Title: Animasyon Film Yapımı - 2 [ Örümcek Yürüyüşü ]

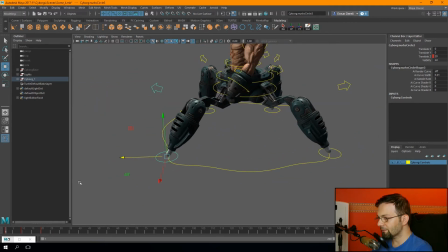Sadece o yüzden hep aynı şeyi yapıyor. Şimdi şuna tabi yuvarlak bir değer verelim.
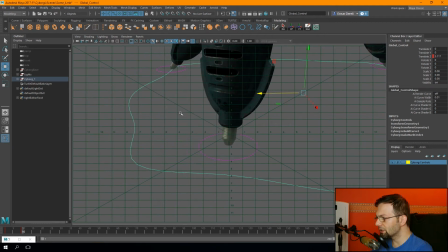3,117 pek yakışıklı bir değer değil. Şunu 3 virgül 2 yapalım onu.
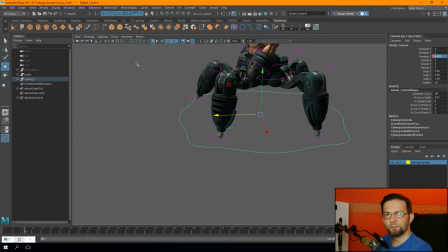Evet zaten yerinde hareket ediyor gerçekten. Tamam. Şimdi hemen hızlı hızlı bakalım.
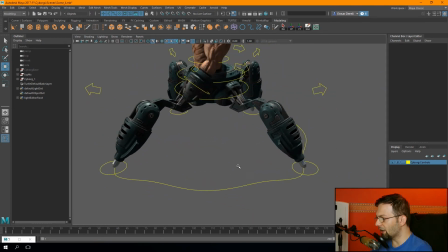Evet gayet güzel. Şimdi ayaklarımız tabi havaya kalkacak bu adım esnasında.
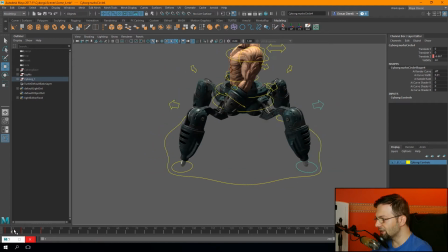Bakın şimdi şu ayak sabit bu ayakta buraya doğru gelirken aslında şu 5'te havaya doğru kalkması gerekiyor. Bakın şurada o yerde. Burada öndeki yerde. Şurada ama şu geçişi yaparken bunun havaya kalkması lazım.
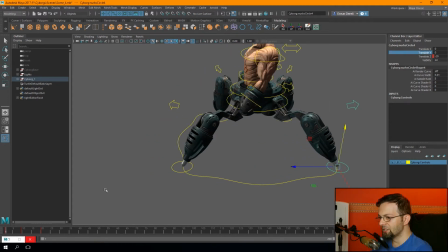Demek ki Translated Y'ye birinci frame'de kselected diyorum.
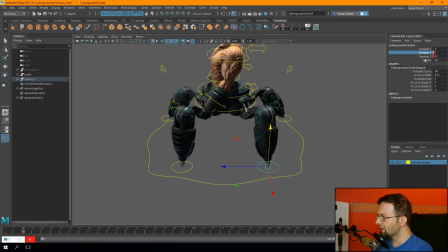10'da da yine 0 olacak. O yüzden yine kselected.
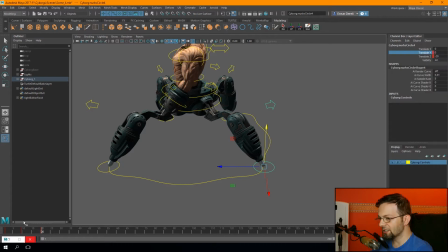20'de de yine Y 0 olacak. O yüzden kselected. Yalnız 5'te bu havaya kalkacak.
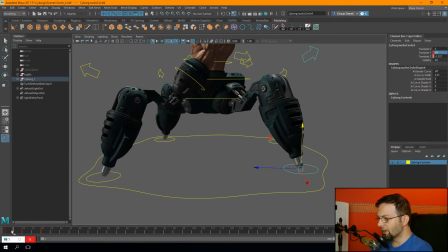Şöyle bir 10 havaya kaldıralım. Bakalım ne oldu? Evet bakın kaldırıp koyuyor bu sefer.
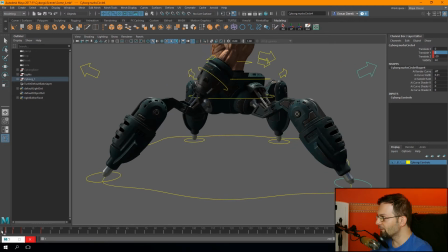Çünkü şu 5. frame'de Translate Y'miz 10'a geliyor. Burada 0, burada 10, burada tekrar 0 ve buralarda yine 0.
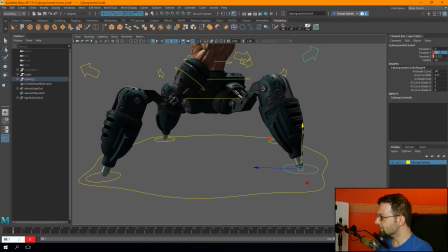Evet. 10, 10 biraz az oldu sanki. 15 diyelim şöyle gösterişli olsun biraz şöyle.
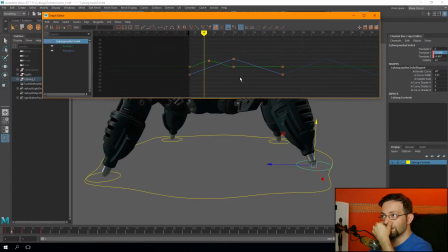Evet. Şimdi bu Y hareketine de bakalım. Ne koydu? Bakın gördüğünüz gibi bu kontrolümüz artık iki tane şeyi var.
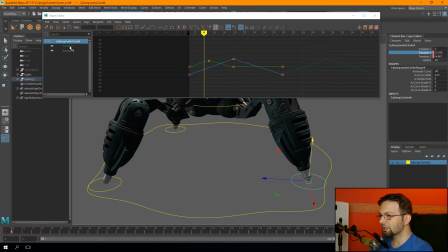Çünkü iki tane K'ylediğimiz koordinatı var. Y'si, transited Y'si.
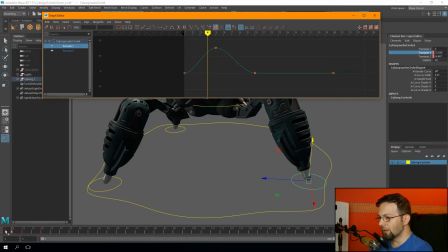Onu da haliyle tabii yumuşak başlayıp yumuşak bitirdi. Ben bunu şöyle yapacağım. Başlangıç hareketini şunu keskinleştireceğim.
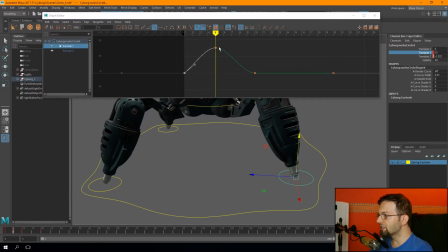Yerden keskin kalkacak. Ama şuradaki keskin şeyi yumuşatmayı almayacağım.
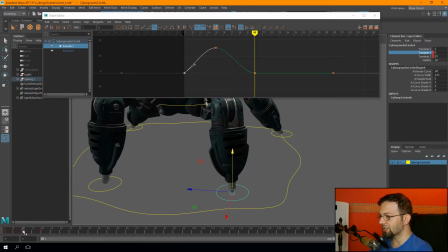Havada yumuşak bir şekilde gidecek çünkü. Ama yere de pat diye çarpsın. Yavaşlayıp aman yere değiyorum şeklinde. Değmez çünkü ayak değil mi? Birden küt diye değmesi lazım. O yüzden şurayı da yine seçip keskinleştiriyorum.
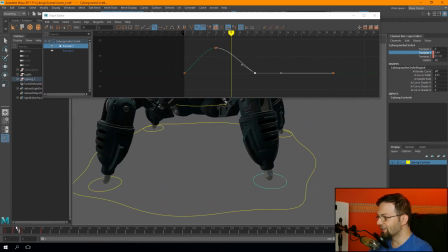Ve keskin başlayıp keskin bitiyor. Bakın ne kadar güzel oldu. Keskin başlayıp keskin bitiyor.
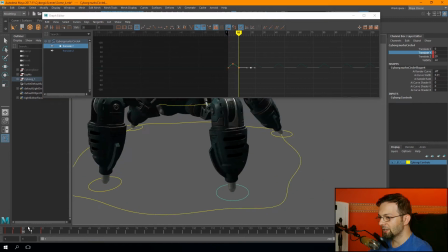Evet. Şimdi bunu da yine şuradan çoğaltıyorum. Bakın gördüğünüz gibi 20'den sonra o da kendini tekrarlayacak.
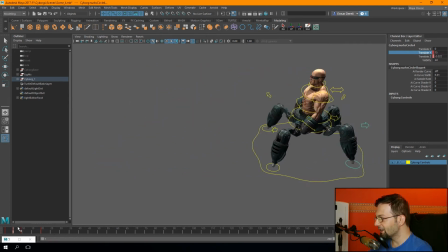Bakalım. Evet gayet güzel bak. Arka ayak çok güzel oldu.
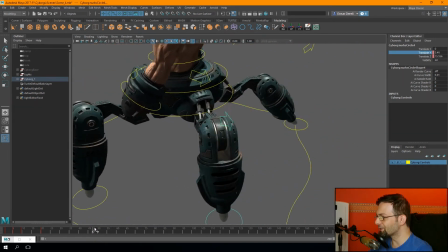silindirler falan da çalışırken çok hoş görünüyor şimdi diğer
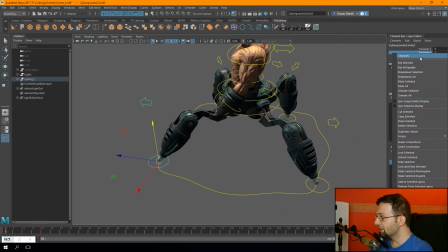ayaklar içinde bunu ben hemen yapayım hızlı hızlı y'de kselected şöyle
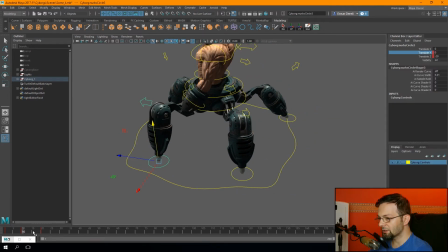10'a kadar yine 0 kselected 15'te kaç ayağa
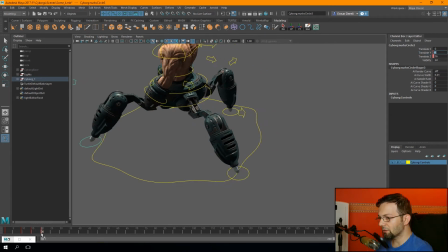kaldırmıştık 15 havaya kaldırmıştık galiba evet şurada da yine 0
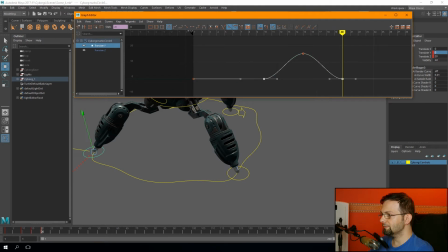evet hareketlerinde hemen ikisini birden seçiyorum direkt keskinleştiriyorum Ondan sonra Evet
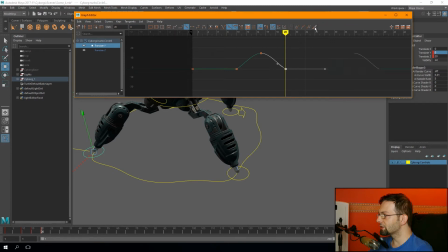keskinleştirdim son hareketi seçip çoğaltıyorum şunu